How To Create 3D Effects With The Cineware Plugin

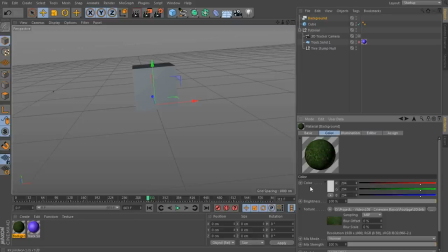Finally, back into the color tab and under texture, click on the little texture icon. This is going to bring up the shader for this particular texture. Again, we just need to make sure that the images from our image sequence will properly align with the timing in the Cinema 4D project.
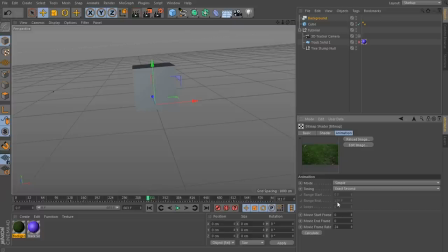For that, jump into the animation tab. And at the very bottom, you will find the calculated movie start and end frames. Right now, this is set to 00, which is incorrect. So at the very bottom, just click on calculate and you will see it is 603 frames as an image sequence. That is correct. And also change the timing. I'm not a big fan of exact second.
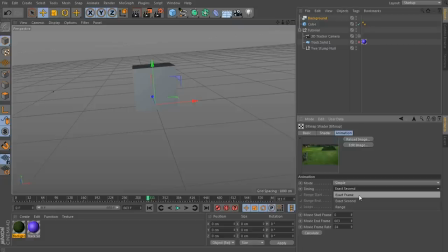It never really seems to align very well. Let's change this to exact frame. So now we have an animated texture. The last thing we have to do is click and hold on this material and drag it onto our background object.
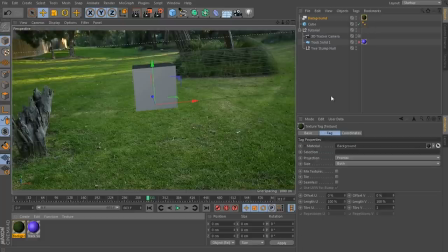And now if you scrub through your project in Cinema 4D,
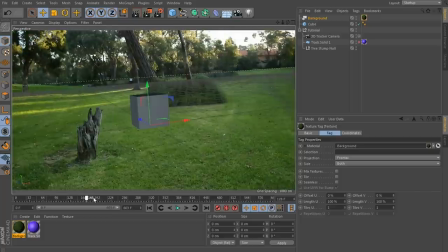now this is really awesome because we now have a properly tracked 3D camera and the matching
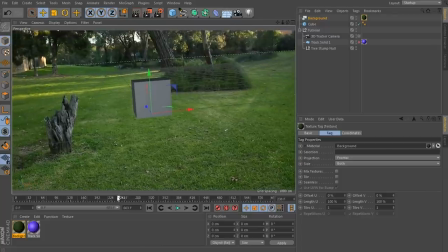footage in our 3D program where we can add and animate any 3D objects directly into our scene. Adding this animated 3D background makes it really easy to visually see what your final composited scene might look like,
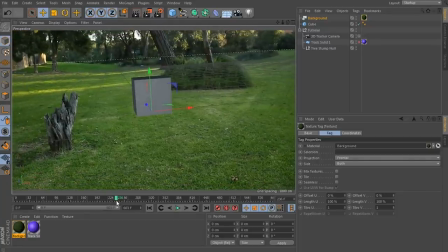and it makes it really easy to add and control all the pieces in your 3D scene before you go back into After Effects and composite it all together.
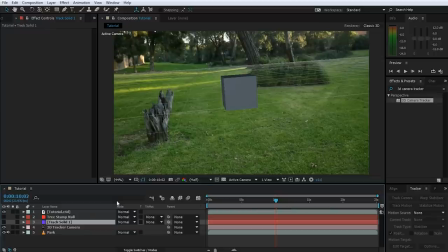Now if we jump back into Adobe After Effects, and let's go back onto the Cinema 4D layer and set the renderer to final. This doesn't look too bad, but the lighting is totally off. The cube does really not fit well into the scene.
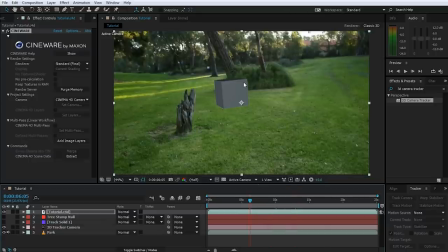So let's work on that. So what we want to do is we want to add a sunlight around about here, just a little bit of a yellowish light casting onto the cube. And we also want the cube to cast a shadow in the same direction as all of the trees in the reserve do.
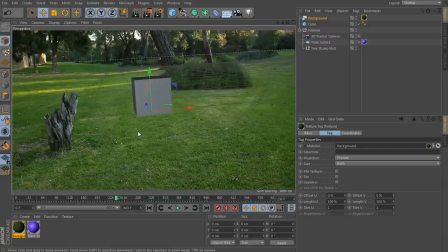So once again, back to Cinema 4D and let's add a light into the scene. Click on the Create Light menu, hold it down and let's create a new light. Our cube has just gone totally black, but that's just because the light is actually inside of the cube.
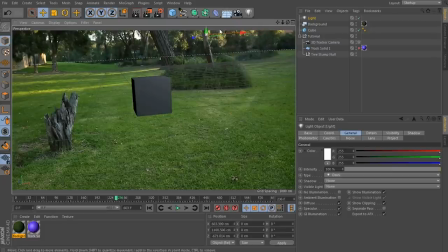So let's reposition this light just about a little bit to the right and upwards, just to about where the sun would be.
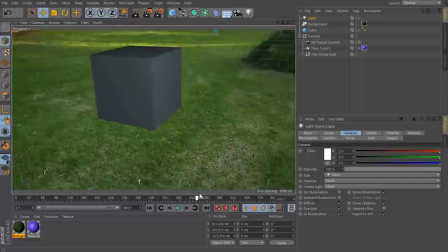Yeah, that looks about right. We're going to tweak this a little bit more later when we add the shadows.
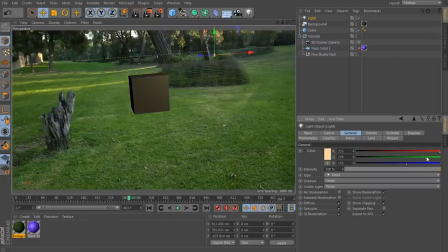And then in the attribute editor with the light still selected, let's make this a little bit of a yellowish color just to kind of match up with the rest of the scene. Doesn't have to be too yellow, just a little bit of a tint, just to match all the other little shards of sunlight that you can see in the background of the shot. Yep, that looks about right.
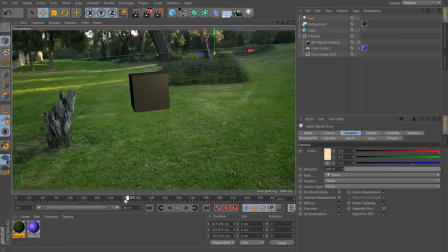Let's quickly rename this light to Sun. And because we don't have any ambient light in our scene, one side of the cube is totally black and it looks a little bit unnatural. So let's add another light into the scene. Let's call this one ambient. And in the attributes, enable the ambient illumination option.
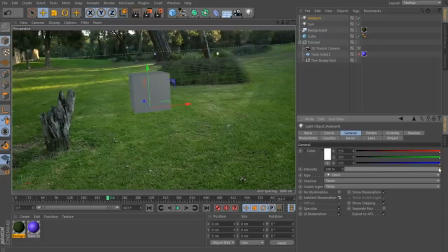Now, this is a little bit too bright for our cube, so let's bring down the intensity to, doesn't have to be too much. Maybe we'll go with about 25% or so, just so it's not fully black on one side. And again, let's make this light a little bit yellow. Now, I know this isn't perfect, but I don't want to spend too much time on this.
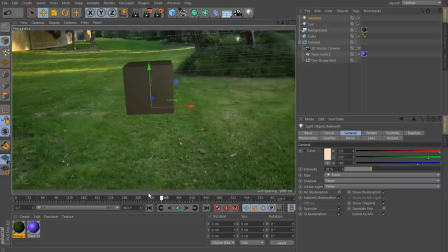You know, you can always spend as much time as you want on this and tweak it until you're really, really happy with it.
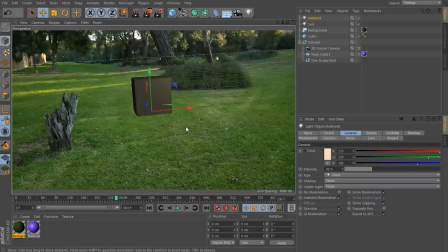Let's just move on to the next thing. Let's save this scene and hop back to After Effects.
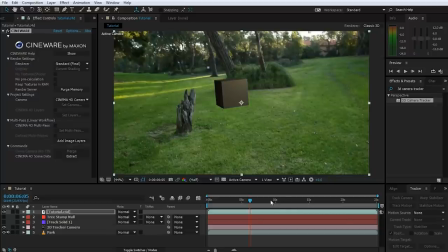Yep, and you can now see the lighting on our cube in After Effects.
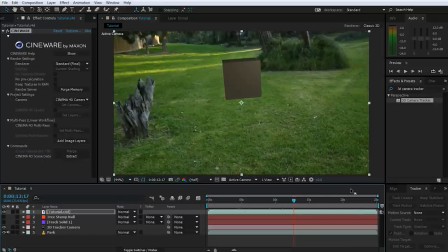Now, rendering is starting to get a little bit slower, so I am going to change my renderer in the Cineware plugin back over to Draft.
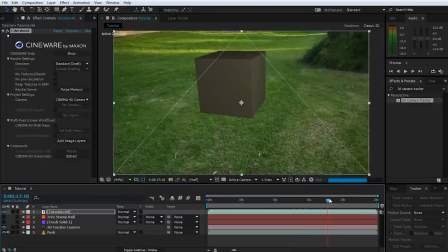Next, and this is going to make a big difference in integrating this 3D object into our scene, let's add a shadow to the cube to match up with all the shadows that are being cast by all of the trees in the background.
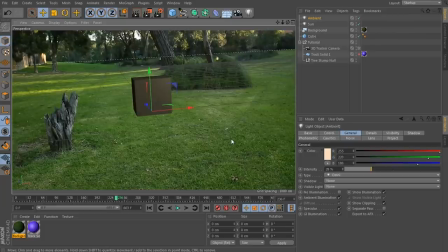So let's jump back to Cinema 4D and let's add a ground plane. Go into the Create Shapes option and select to create a plane. I'm going to call this plane ground. And let's make this nice and big to kind of span out and stretch over the entire ground.
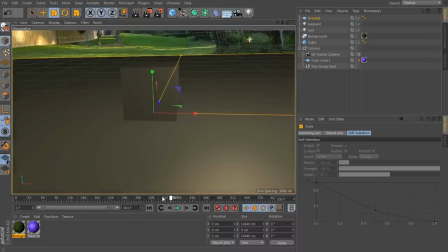Cool, that should do. If you now preview render this in Cinema 4D, for that you can actually press Ctrl R. Yep,
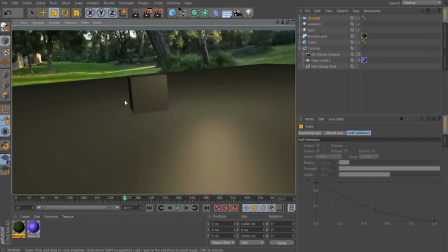that looks all right, but the cube doesn't have a shadow, and that is because the lights are not yet enabled to cast shadows.